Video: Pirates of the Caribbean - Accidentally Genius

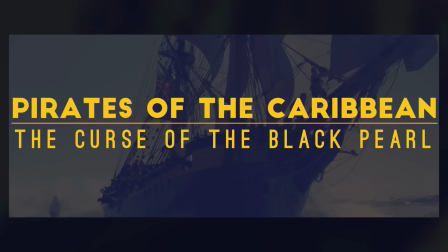(0:00)
The first Pirates of the Caribbean movie is one of the best action-adventure films made to date, and it was almost completely on accident.
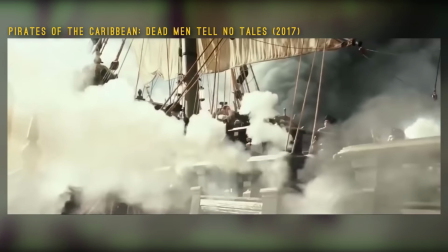(0:06)
With the fifth one coming out, I feel like now is a good time for me to talk about how fucking brilliant it is, and maybe discuss where the sequels went wrong.
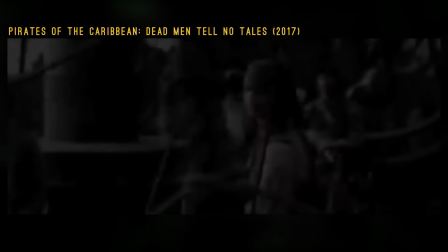(0:13)
I don't know, we'll see if I get to that. I'll probably discuss it at some point.
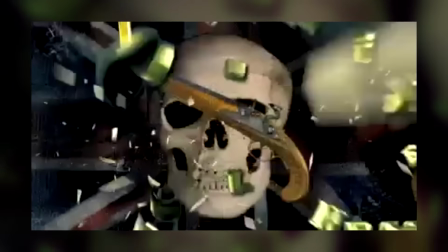(0:16)
When news came out that there was going to be a Pirates of the Caribbean movie, I mean, who the fuck was assuming that would be good?
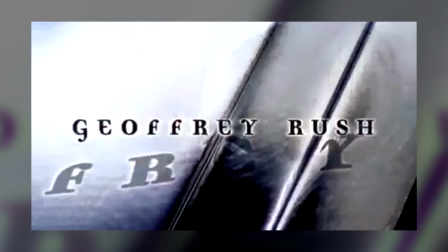(0:23)
You know what we got the previous year? Fucking Country Bears. Have you seen that movie?
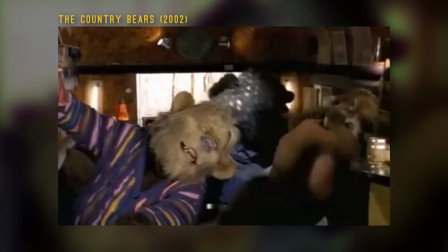(0:28)
It's shit. That set the precedent for what to expect from a film based on a Disney ride.
About a little thing I call hiding in the car wash.
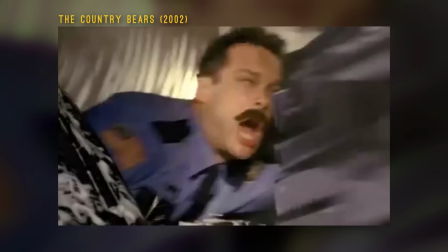(0:35) So how does that work? We hide in the car wash.
Which is to say, not good.
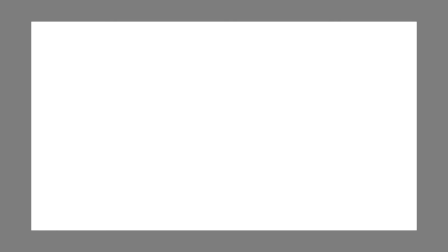(0:41)
But I actually remember seeing the teaser for the movie as a kid. It was badass.
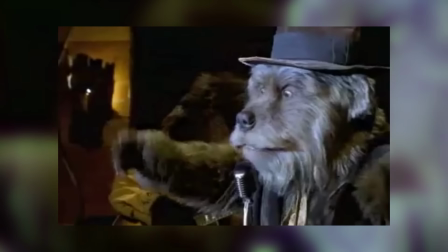(0:46)
Not Country Bears, Pirates of the Caribbean.
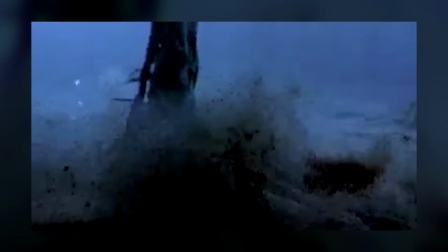(0:48)
You start off you just see a bunch of Caribbean islands, and then you get a goddamn pirate skeleton foot hitting the sand underwater, and that's it.
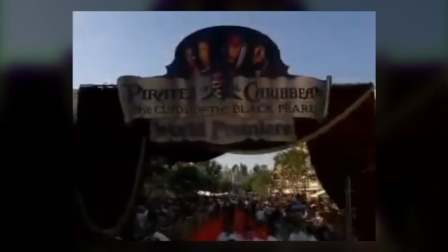(0:56)
And it piqued the interest of an 11-year-old me. Then the movie came out, and, you know, it was kind of a thing.
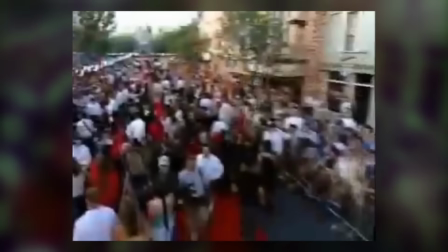(1:02)
A big thing. And it wasn't because it had pirates. I mean, pirates weren't cool before this movie.
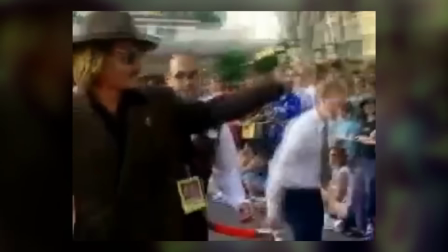(1:09)
You know what the last movie was that people actually watched that prominently featured pirates at this point?
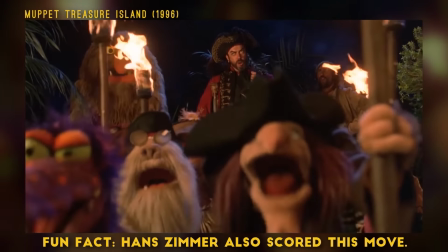(1:15)
Muppet Treasure Island. And you know what, I love that movie. It's amazing, and you should watch it if you haven't.
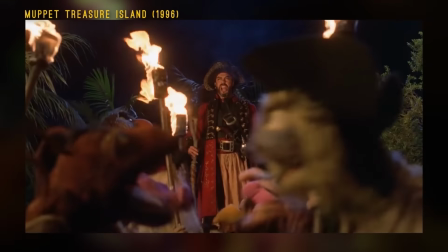(1:21)
But it wasn't a movie that could single-handedly make the entire concept of pirates a cool phenomenon.
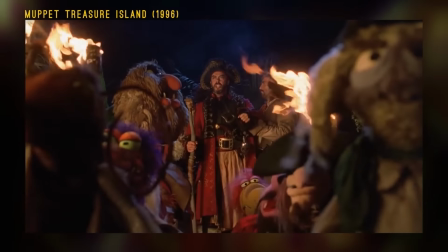(1:26)
Before that, the only notable big-budget pirate film I can think of was
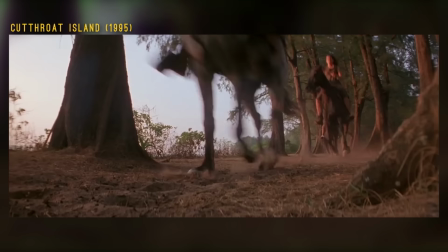(1:31)
Cutthroat Island, starring Gina Davis, which is, that movie's garbage.
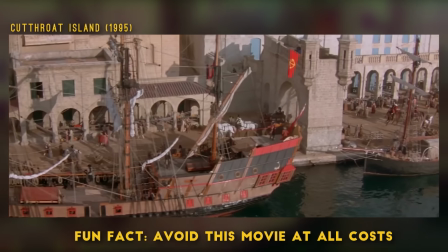(1:35)
It's not good. You may have watched it when you were younger, and you're like, no, that movie's good, but it isn't.
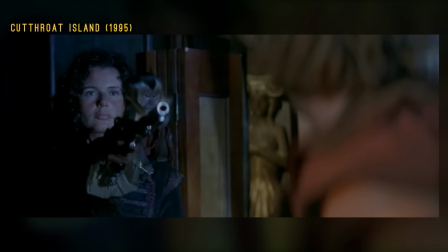(1:40)
You're wrong on that. Watch it again, and try not to be bored.
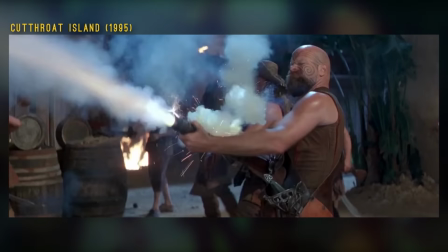(1:45)
Anyway, nobody watched that movie because it's boring and shit.
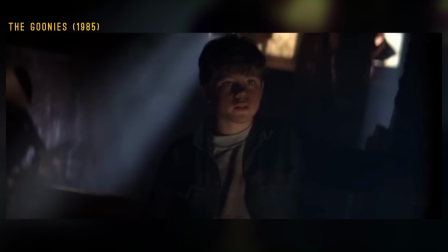(1:48)
Before that, I mean, The Goonies had pirates in it, but you know, they're all dead, so I don't think that counts.
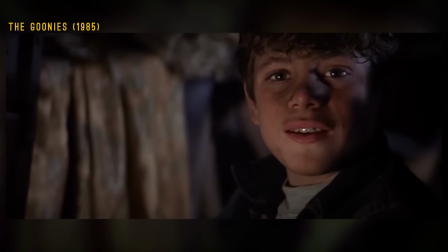(1:55)
And also the main pirate is a dick joke. Red Willie.
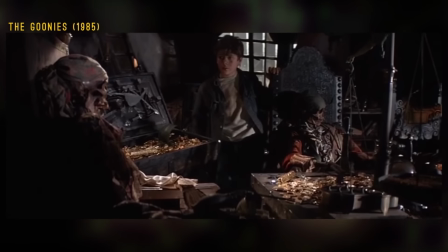(1:58)
Oh man, it's the fearsome pirate Dick McPenis Man person with a Johnson.
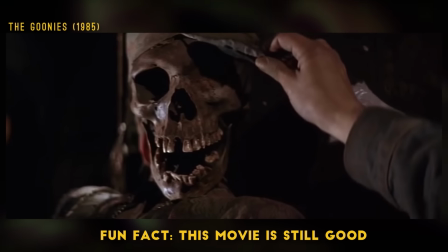(2:04)
That's his name. Dick McPenis Man person with a Johnson. Look out for him, he's a scary pirate.
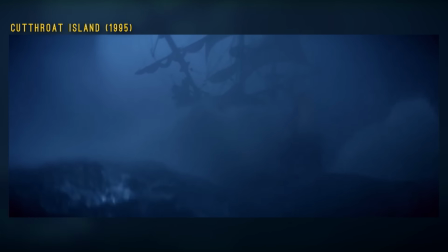(2:10)
So yeah, pirates were not an established cool thing before this movie came out. In fact, since Cutthroat Island, they were basically box office poison.
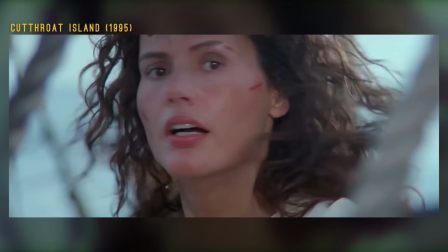(2:17)
That Cutthroat Island killed pirates for a while. That's how shitty that movie is. I'll stop talking shit about Cutthroat Island now.
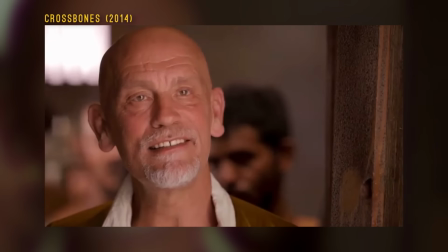(2:23)
They're only cool now because this movie made them cool. And you notice that, like, there's been stuff that's tried to capitalize on pirates and it never works.
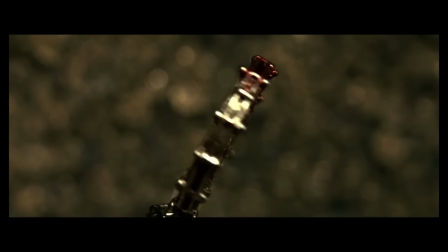(2:31)
Pirates, for some reason, are hard to actually pull off, apparently. This movie did for pirates what Lord of the Rings did for fantasy films, and I'm gonna tell you how, in detail,
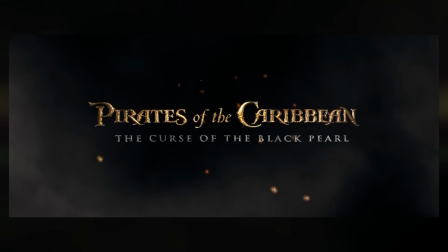(2:40)
because I love this freaking movie, and any aspiring creator of entertainment can and should learn from how good this movie is.
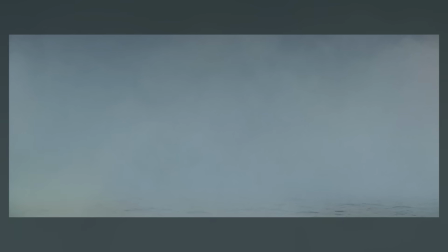(2:48)
Now, that said, the movie doesn't start off on the best foot.
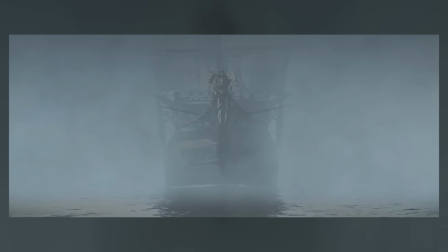(2:53)
It begins with a reference to the shanty song in the original ride, but the song is, you know, sung with no music and it's slightly off key and sung by a little girl.
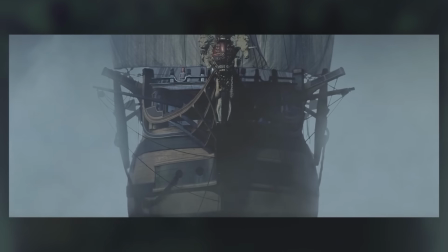(3:01)
It's all creepy. Now, that sets the tone well and all that, but it's, you know, this whole opening sequence isn't the most compelling thing ever.
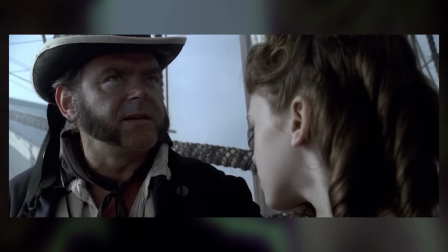(3:07)
That said, it gets in and out quick and succinctly and economically sets up the history of multiple characters and it gets it out of the way.
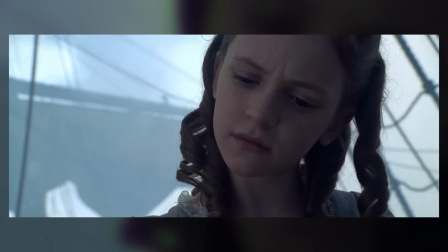(3:14)
And, you know, it deserves some props for just doing it and doing it well enough. Still, not a great opening scene, but you could do a lot worse.
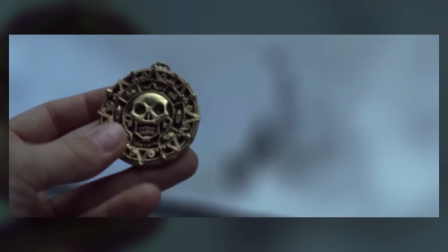(3:21)
From there, however, the movie has a much stronger start. You see the gold piece, the pirate ship, and cut to an older Elizabeth.
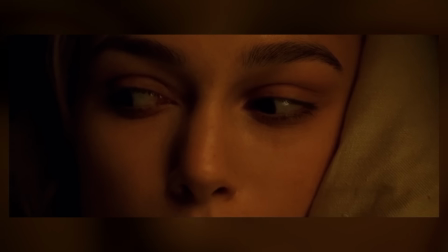(3:27)
If the smash cut to her waking up is enough to clue you in to that it's an older Elizabeth,
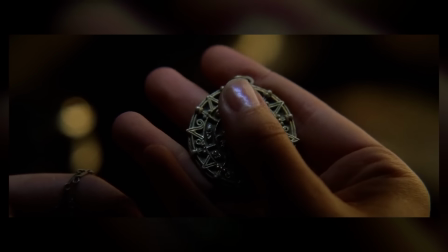(3:31)
they also show the gold coin again and have her put it on, and this helps the slower members of the audience catch up to everybody else.
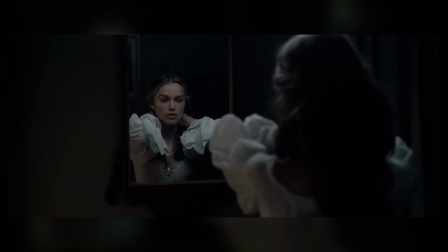(3:37)
But this doesn't repeat any information for everyone who already understands that,
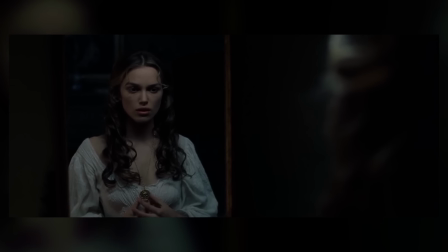(3:41)
because seeing her admire and wear the gold informs her character, you know, sets up that maybe she likes adventure a little bit,
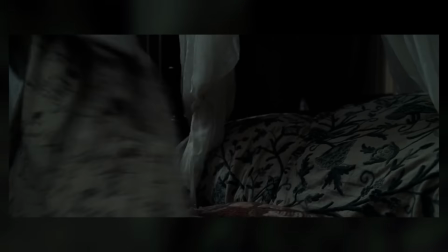(3:48)
and it also establishes a major plot point without the audience knowing it.
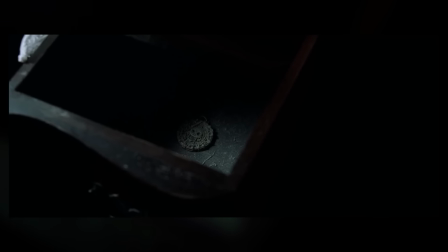(3:51)
We just very prominently saw her wear the gold around her neck, and given that it was sitting in her drawer, it's easy to infer that this is not something she normally wears.
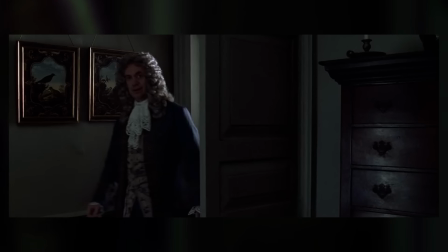(3:59)
And the only reason she continues wearing it is because her father surprises her, and she rushes to put her robe on, and then immediately is forced to wear a corset that her father bought her as a gift,
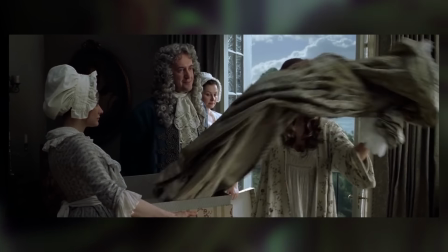(4:08)
and it, you know, gets trapped in there.